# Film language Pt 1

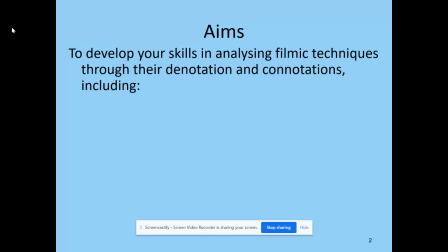Welcome to Film Language for Broad General Education, thinking about how we go about analysing and explain media techniques. Over the course of three lessons, we're going to be looking to develop your skills in analysing filmic techniques.
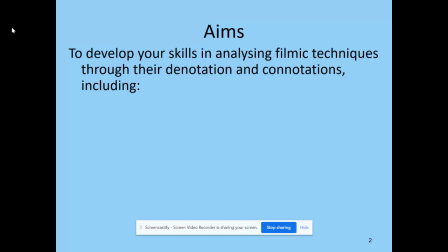And we're going to do that through using technical language like denotation and connotation to explain what the director and a range of people involved in the film have done in order to make the film and give us a deeper understanding.
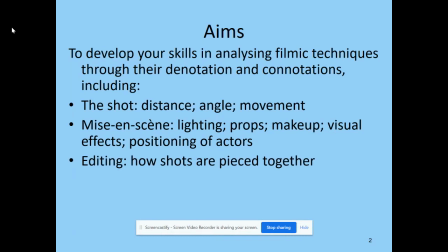And these include the shot, distance, angle and movement, the mise-en-scene, so what's in the scene, the editing to show how the film is pieced together, and the sounds, diegetic and non-diegetic,
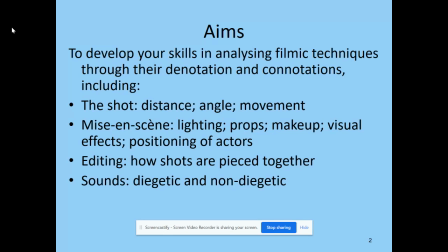and how these are used to add extra emotion within a scene.
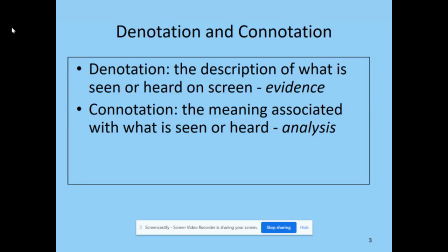So first up, denotation and connotation. We use these terms in media in order to explain what's happening and describe what's happening within a scene. So first up, the denotation is a description of what we are seeing or hearing on screen,
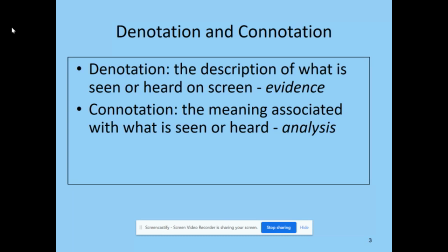and we have to mention some kind of technical aspect used in film in order to do so. We'll go into that in just a second. Next is connotation. You might have heard that word before when thinking about word choice in English, and it's the secondary meaning that we associate with something that we're seeing or hearing on screen.
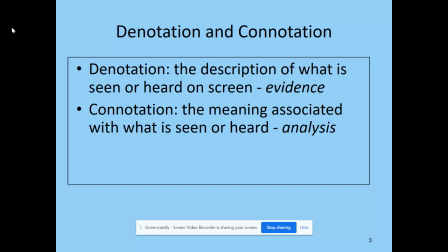Now, that's also based on what we have seen and heard before, and we bring that to our understanding and explanation of connotations.
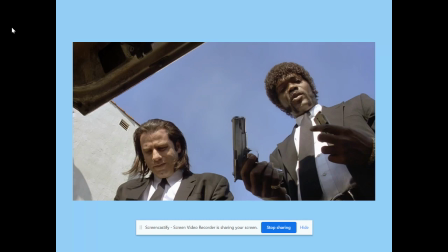In this shot from Pulp Fiction by Quentin Tarantino, in order to describe one key thing and then explain its connotations, we could pick out the use of the prop, the gun. So for the denotation, we just need a description of what we're seeing or hearing.
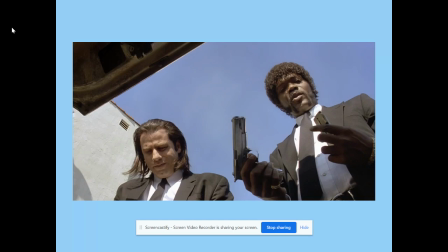For the denotation here it would be one of the characters is holding a gun and reloading it. So for the connotation we then need to explain what that tells us in terms of the audience of what's happening.
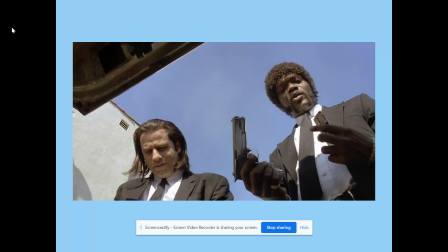So the connotation of the prop of the gun being used is to indicate that the character is violent and that violence or death is going to occur later on because we know that But when we see a gun in a film,
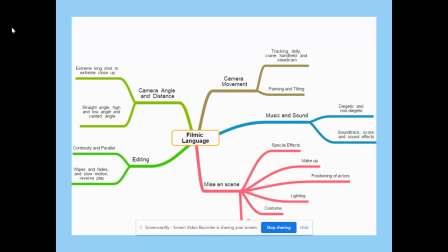this is usually what follows. Now here what I've done is I've made this spider diagram showing how all the different aspects of film build up under this term filmic language. In English we use the term language features and we've got imagery, sounds, tone, etc.
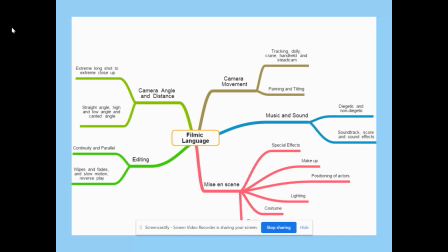But here we're not interested really about the dialogue. We're focusing on what the director has done in order to create that sequence or film. So we're going to be going through camera angles and distance, camera movements, music and sound, mise-en-scene and editing, and you'll see that of each one of those branches on the spider diagram,
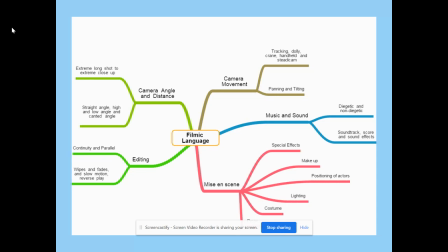there are lots of key technical terms there. And we're going to be going through them to explain what they are and how we go about analysing their connotations.
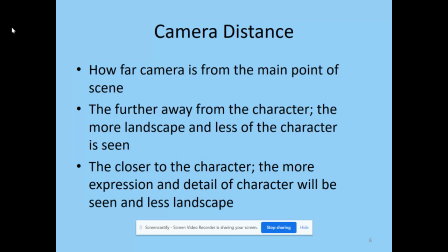So to start with, camera distance. Now this is how far away the director places the camera from the character. If the character is far away and they're wanting to focus on the setting, then you're not going to see much detail of the character.
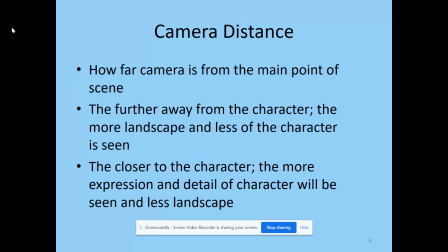However, the closer we move the camera to the character, you're going to see more expression and feelings on that character, but less of the landscape.
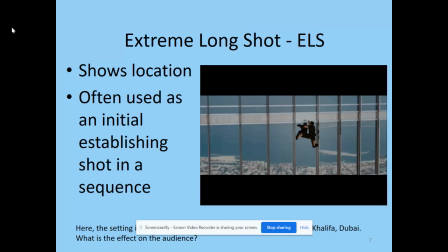And this leads us to the first camera distance we're going to look at, the extreme long shot. Here the focus is on the location and then the character is secondary within it. We're mainly seeing what's around the character.
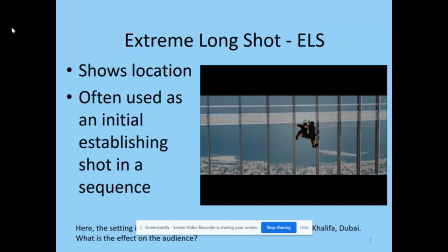You'll see they appear small on the screen here, and this clip from Mission Impossible, the character, played by Tom Cruise, is climbing up the outside of the world's tallest building, the Barj Khalifa. Now, in order to show how high up he is, we have the extreme long shot.
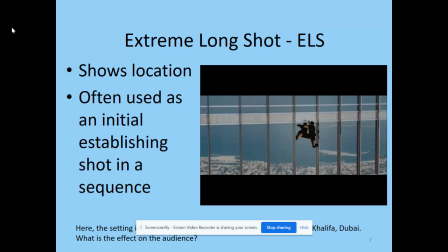Now, in film, most times that we look at a shot, there will be some form of movement in it as well.
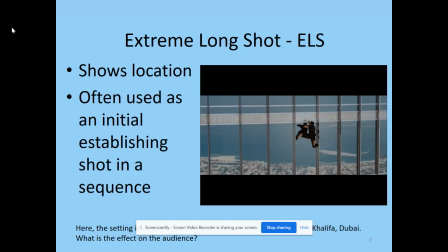We're going to look at that later on. But here, don't worry too much about the movement. We have an extreme long shot from the start of the clip to the end of the clip. But I would like you to think, why has the director chosen an extreme long shot?
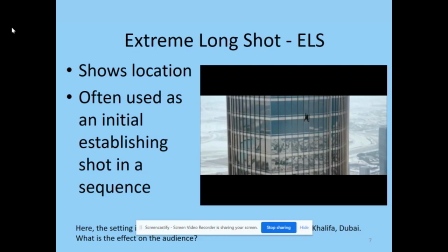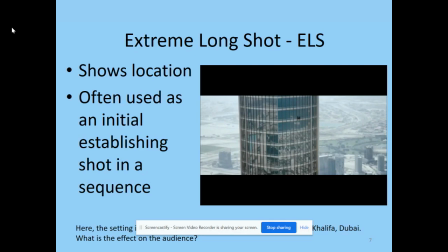So the extreme long shot, what does it allow us to see? We can see the buildings far, far below, and then the beaches of Dubai.
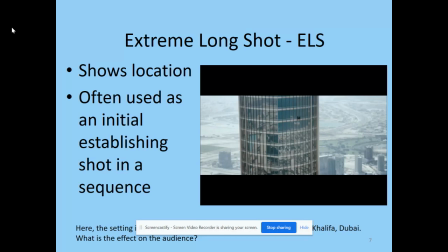If we look at the character now where they are on the shot they appear tiny on the screen so the connotations of this is the character is feeling trapped and isolated it would be a terrifying place to be and that really is tom cruise climbing up the side of the building okay he was harnessed in and that's removed later on in post-production
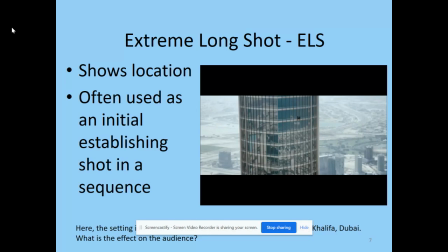but that would still be terrifying so we as an audience get this sense of vertigo and fear that the character themselves would be feeling but you'll notice at this point we would not be able to make out much other than the fact that the character is wearing dark clothing so the focus here from that extreme long shot is where the character is in terms of the setting
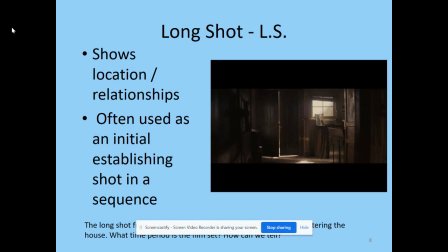if we then move the camera closer towards the character and you can see from head to toe we have a long shot so again we're seeing this at the beginning of the sequence or the start of the film to show where the character is in relation to the setting in this sequence we
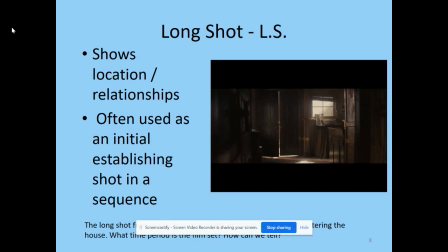will see the character enter a house that does not belong to them and it's from the start of Cowboys vs Aliens. And what I'd like you to think is why does the director use a long shot to show this?
Hello.
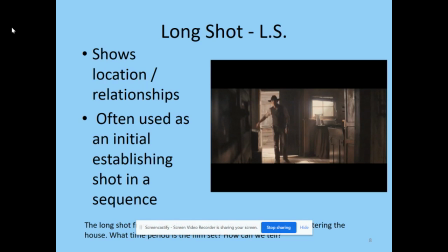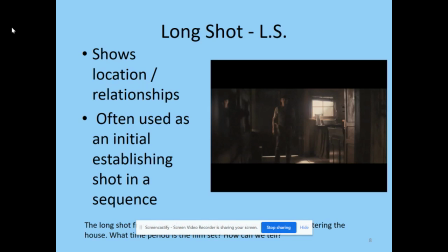So the long shot there demonstrates the fact that there is nobody within the building, just the main character who's walked in. Now the long shot also allows us to see the settings so we can pick out the old-fashioned objects such as the jug and the bowl used for washing hands and face and also the mirror on the left hand side of the screen there.
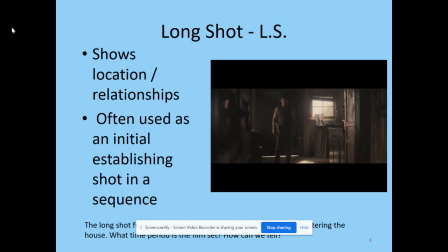Now, the use of the mirror indicates that this character, because we can see their reflection, has two sides to them and that long shot allows us to see all of this and also the fact that it's set in the past and in the wild west.
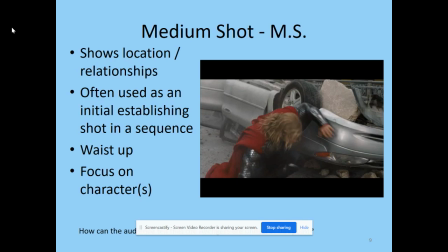And here we have the medium shot. Now, the medium shot, again, is quite often seen in the start of a scene, but here, because Since the camera is showing from the waist of the character or the middle of a character, the word medium meaning in the middle, to the top of the character's head,
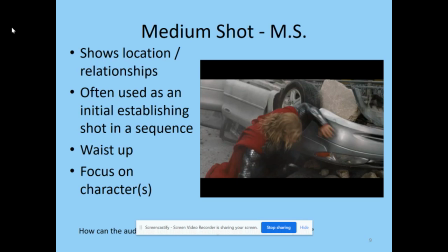then we're going to see much more expression on the character's faces and also how they're interacting with other people within the shot. Within this clip, the director has chosen to use the medium shot to show how closely the Avengers are working together. So what I would like you to think about is,
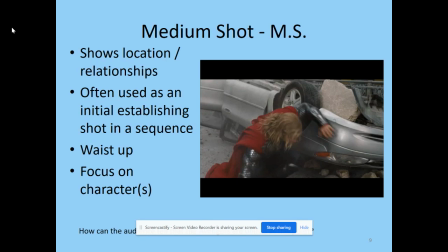why has the director chosen a medium shot for this short clip here and what does it tell us about the Avenger relationship? Are they working closely together or do we think they're not working closely together and that they are apart from one another?
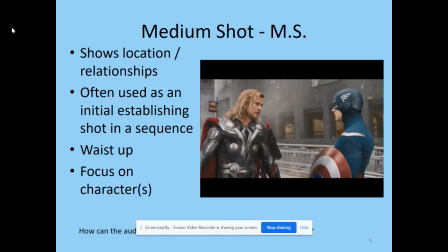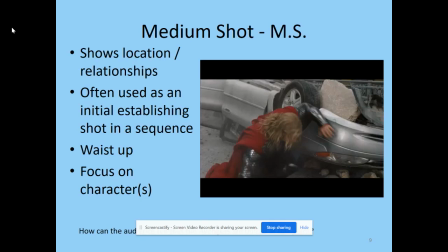So when the shot ends there, we are seeing Thor and Captain America from the waist up to the top of their head, so we've gone medium shot. And also we can see that there's not much different distance between each of the characters on screen.
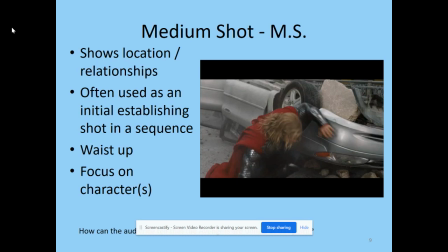This would imply and have connotations that the team are now working closely together.